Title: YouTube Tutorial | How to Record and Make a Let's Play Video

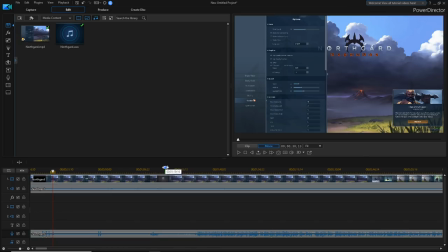8:16 Boom. Okay, so our 3 clicks are all on, all in sync right now, which is great. I'm going to move forward in the video and go to where I start doing my voiceover. This is normally an indicator that I've actually started doing my gameplay.
Greetings and welcome.
Okay, so I try to time it right before I do my little intro.
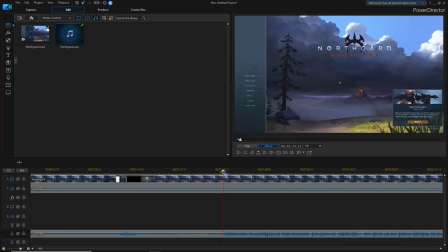8:34 And if you heard, I was setting something down here. Looks like I was throwing something. So I try to make sure I cut out any background noise. And I'm going to put a split in here.
Greetings and welcome.
Perfect, right at the start of the video.
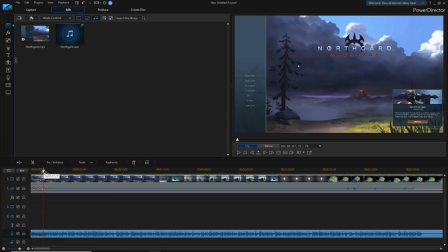8:49 So I'm then going to highlight the content before, delete it, and move everything to the start of the video, and then boom, we're right on track. We've got everything lined up.
In the vein of the old Age of Empires 2.
Okay, so we've got our big long video. Now at the end of my videos, I normally put, sometimes you might put a fade out or something like that.
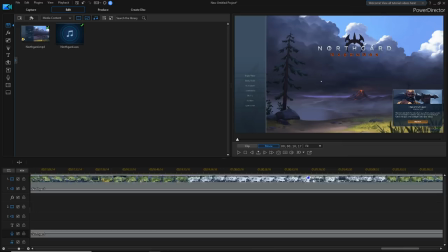9:08 So we can zoom down to the end of the video. This is rather long for me.
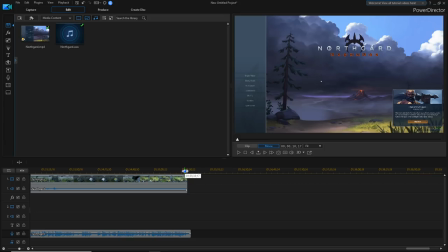9:11 This is actually a three-parter that I'm going to split off because I just recorded it all in one go.
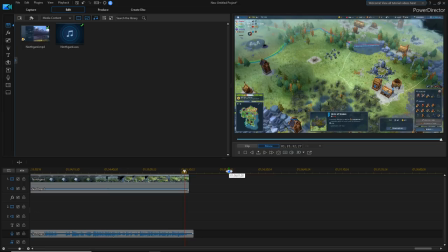9:17 So at the end of the video, I'm going to see what my outro's like.
DLC, I believe, and we'll see how that goes as well. Thank you all so much for watching.
And boom, right there at the natural end of the video, I'm going to put another cut in and delete this little bit of extra audio because normally I have to exit my game and then stop my recording.
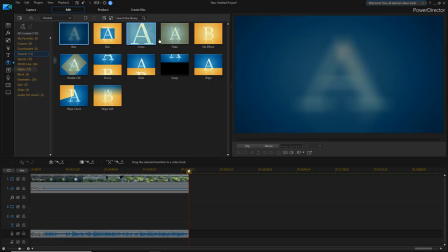9:36 So we can also put a cool little fade out. PowerDirector has a great thing called a transition room.
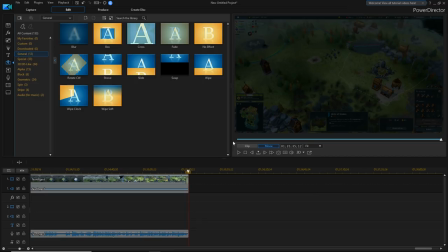9:43 Lots of really cool effects that you can do. So I'll just put a fade out here and then it has a nice professional looking fade to black. And then you can put through YouTube, you can actually use YouTube cards at the end of your video.
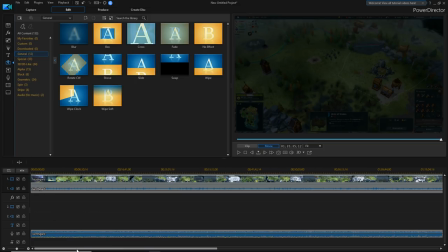9:54 If you have other videos you want people to watch, or you want to direct people or give them a message, you can use a card in that.
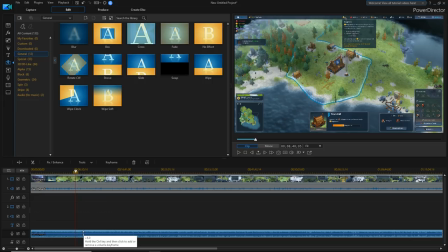10:01 And I actually need to bring my audio down just a notch. The yellow is indicating that some sound is being cut off, so I don't want to have too much of that.
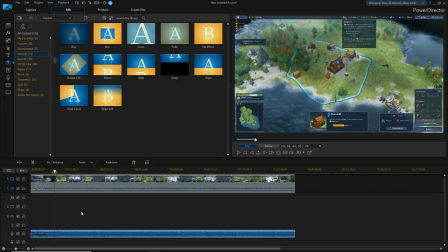10:09 So we'll just bring it down to about there. Should get you pretty still loud enough. Okay. So we have our full video ready to go.
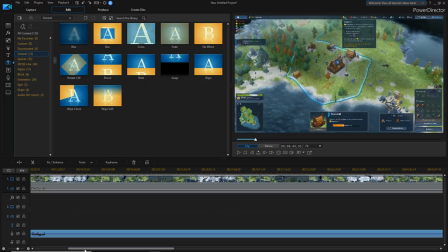10:15 It's a 1.5 hours. I could split this video down. In fact, what I normally do is split it around 30 minutes or so. So for example, I would find, and everyone's a bit different. Sometimes, it depends on the game. If I'm wrapping my game, or this episode, I'll say something like, okay, and we're going to wrap this episode up, and I'll see you again next episode.
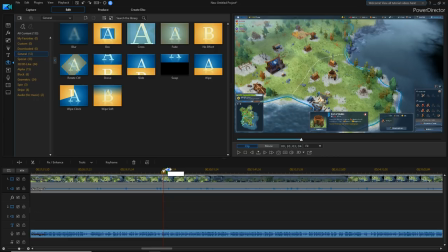10:32 And then I just do a manual transition that seems more natural, because I'm saying goodbye. In my next video, I say hello. This particular video, I just wanted to play straight through, and I knew ahead of time that I was going to cut it in the middle around 30 minutes for each episode.
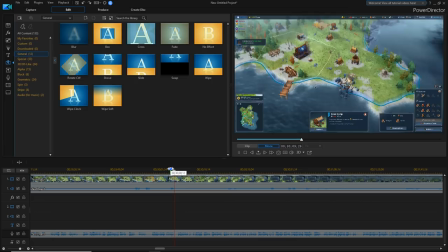10:46 So I'll find somewhere that doesn't seem abnormal to just kind of cut. What were we talking about right here?
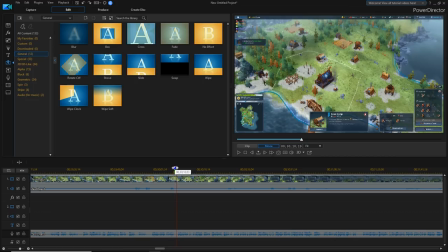10:52 Scout real quick. Our shield bearer.
Okay, good. So that was two separate thoughts.
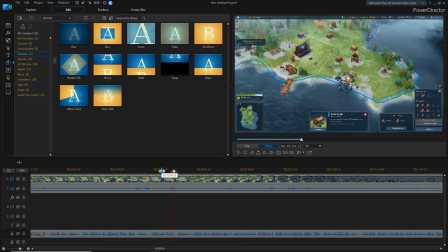10:58 So what I'll do is put myself a little cut in right at the end of roughly about, we're at 30 minutes and 0.09.
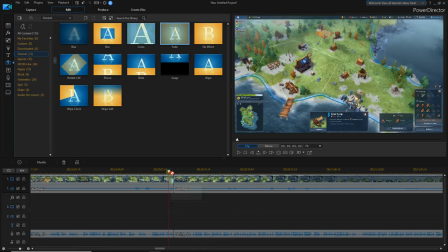11:07 30 minutes and 9 seconds into the video, I'm going to put a cut. I'm also going to add a fade on either side of this cut.
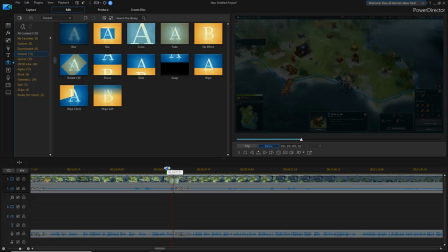11:14 So it seems like a little bit more of a natural fade away.
Let's make this person a scout real quick.
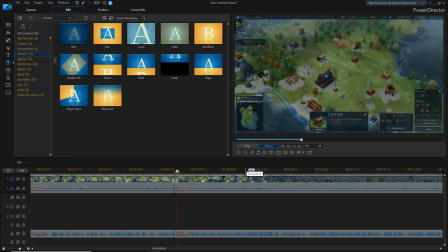11:21 Right, so it doesn't feel quite so smooth, but that's okay. Yeah, we're just basically cutting it. We're going to import or we're going to export each of these sections into their own videos here in just a bit.
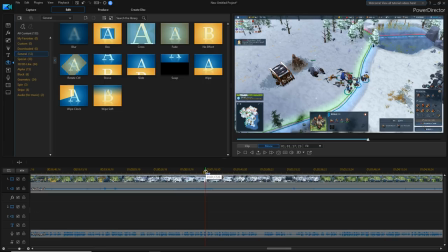11:31 I'm going to go down to the 1 hour mark, find another natural point where I was kind of between thoughts. And I'm actually looking here. This is my speech pattern. I'm looking for a bit of a gap, like right here. What was I talking about right here?
Pull these two out. Oh, shit, the bear's coming.
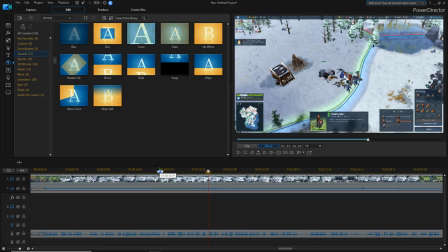11:49 Oh, the bear is coming. Well, that's in the middle of a fight, right? So we don't really want to interrupt that.
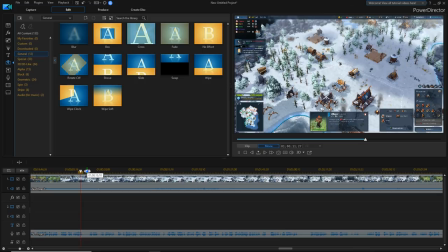11:54 I wouldn't say high intensity, but that's kind of a focus moment. We'll have to find another spot.
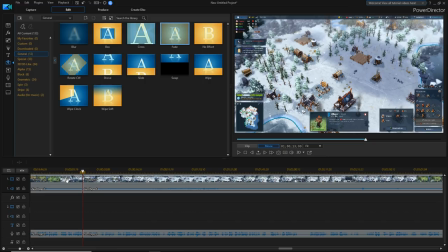11:58 Fighting strength, but then again, so does the enemy.
Perfect. Let's do another spot right there. Cut the video. Put a fade on either end.
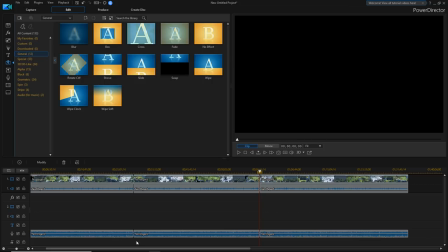12:08 Now I've got three split sections of my one long video. How do I make these into their own separate 30-minute videos?
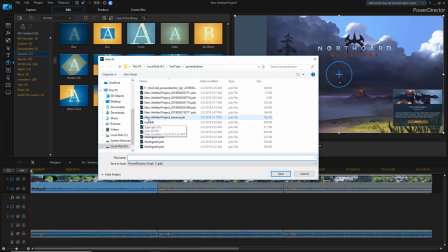12:17 Now, the way that I found it to be effective is I actually save this file three separate times.
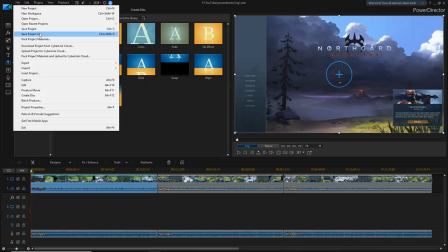12:25 So I'll save it as Northgard 1.